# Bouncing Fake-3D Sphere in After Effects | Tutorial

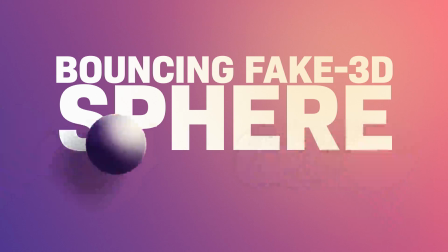0s
In this After Effects tutorial, I'll show you how to create a bouncing fake 3D sphere with 2D layers. Hey everyone, my name is Manuel. Let's dive right in.
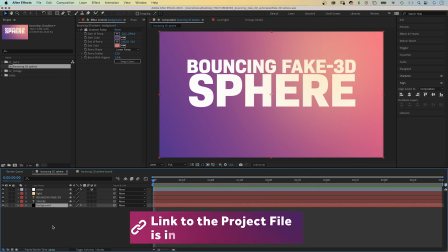11s
In After Effects, you can come pretty far pretending something is done in 3D, when in reality, it isn't. It's all about the textures, the lighting, and the shadows. I've created this background here. It's a solid with a gradient ramp. The brighter color towards the top right corner, meaning that's where the light comes from.
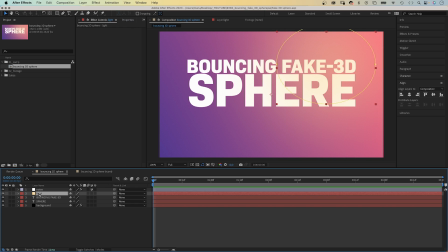30s
On top of that, two simple text layers. And on top of that, a yellow solid with an ellipse mask and a huge mask feather. Around 900 pixels, which simulates shining light and brings the text layer and the background together.
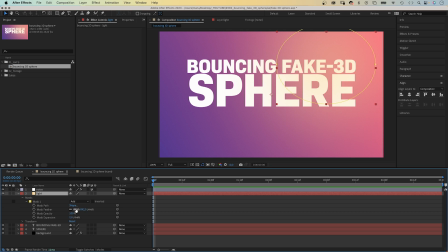47s
You want this layer to be on top of the layer stacking order. Well, almost. Above that, I always add a tiny bit of noise, like 3 to 5% or so no color noise. It reduces color bending and makes everything look more cinematic. All right, the sphere.
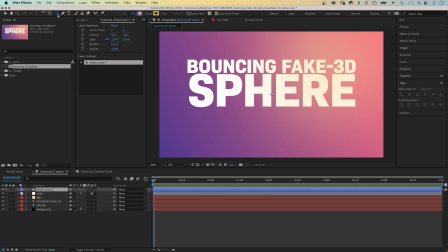66s
With no layer selected, we choose the ellipse tool and double click on it to create a new shape.
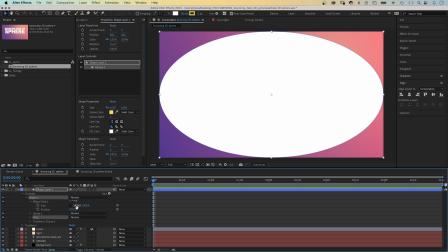72s
We open the ellipse path property and set the size to 200 by 200 pixels.
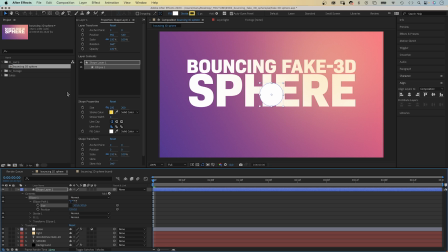77s
That's the size of the sphere when it is on the background. This is the new property window, by the way, that came with the latest update of After Effects. You can access all properties directly from here now. Let's make this round shape look like a sphere.
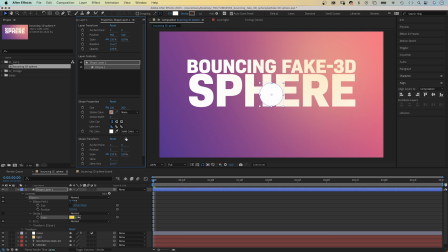91s
We don't need a stroke. And instead of a solid color, we choose a radial gradient for the fill. Let's open the gradient editor and change the colors. On the left, a very bright yellow.
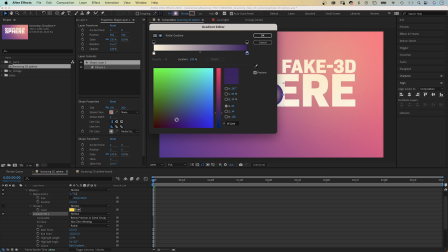106s
On the right, a very dark purple. Both colors are related to the background color, so you need to stick to your overall color theme.
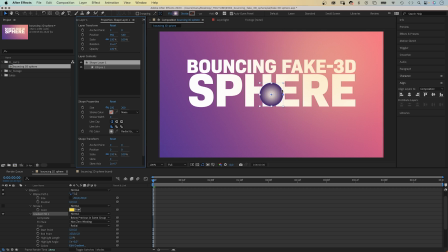114s
It's yellow, red, and purple in my case. Then we adjust the start and end of ramp by moving these two blue handles. The bright color needs to point towards the top right corner, where the light comes from. The dark color, the opposite direction. Now bear with me, I need to say this quickly. A lot of you are worried about AI taking over motion design. And it won't if you won't let it. AI will never be able to bring your very unique and creative ideas to life. It will never be able to replace your own very personal style. So it is more important than ever to know your craft. AI will help you though, in the process of creating stuff. But it will never be able to add the character and personality and nuances to your work that make the difference. The same is true for expressions, by the way. AI will help you to write complicated expressions. But it makes mistakes. It is only kind of human, right? So how will you be able to correct these mistakes if you don't know anything about expressions?
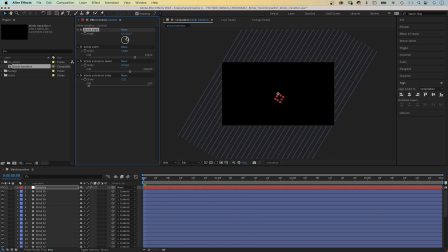180s
With expressions, you can create transition rigs, for example. Use expression controls to quickly adjust them and use them as templates in Premiere Pro.
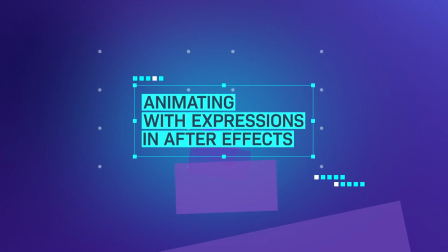189s
I know this is overwhelming at the beginning. That's why in my new course, we start from zero.
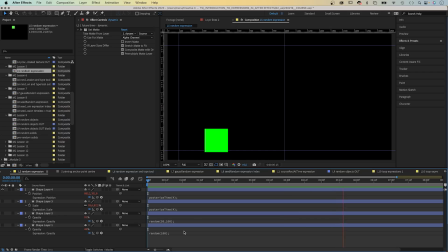195s
In 30 lessons, we go through the basics.
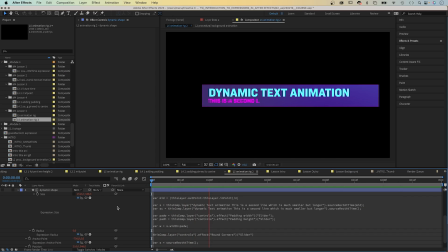198s
Basic expressions, responsive animations, dynamic text animations, and repetitive techniques.
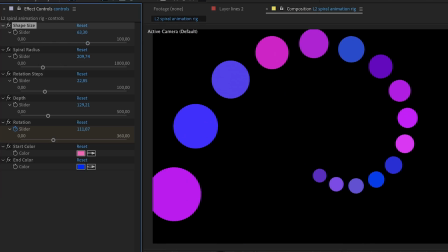205s
Plus, I add new bonus content every month. You will create animations that wouldn't be possible without expressions.
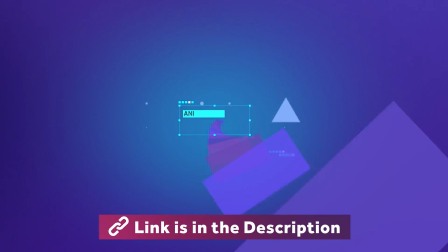212s
Enroll now and learn how to animate with expressions in After Effects.
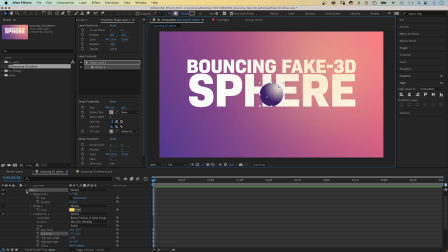217s
All right, back to our sphere. To add more details, we use layer styles.
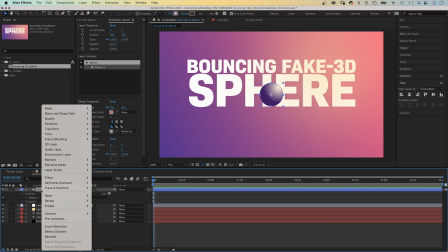223s
Let's name it, first of all, sphere. We right-click on the layer, go to layer styles, and choose inner glow.
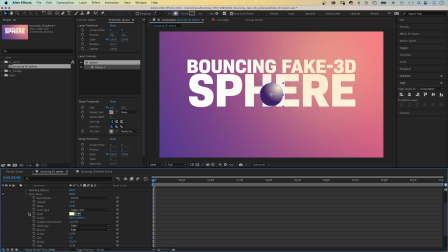231s
Let's open the property and adjust some settings. Blend mode, overlay.
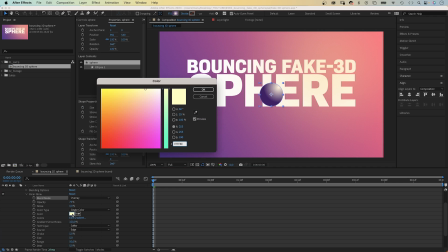238s
We choose a bright yellow again as color.
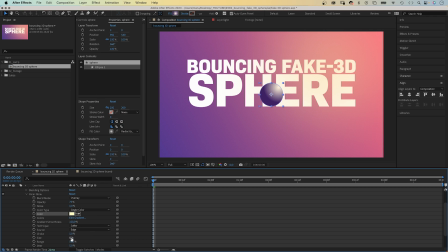244s
Set the size to around 12.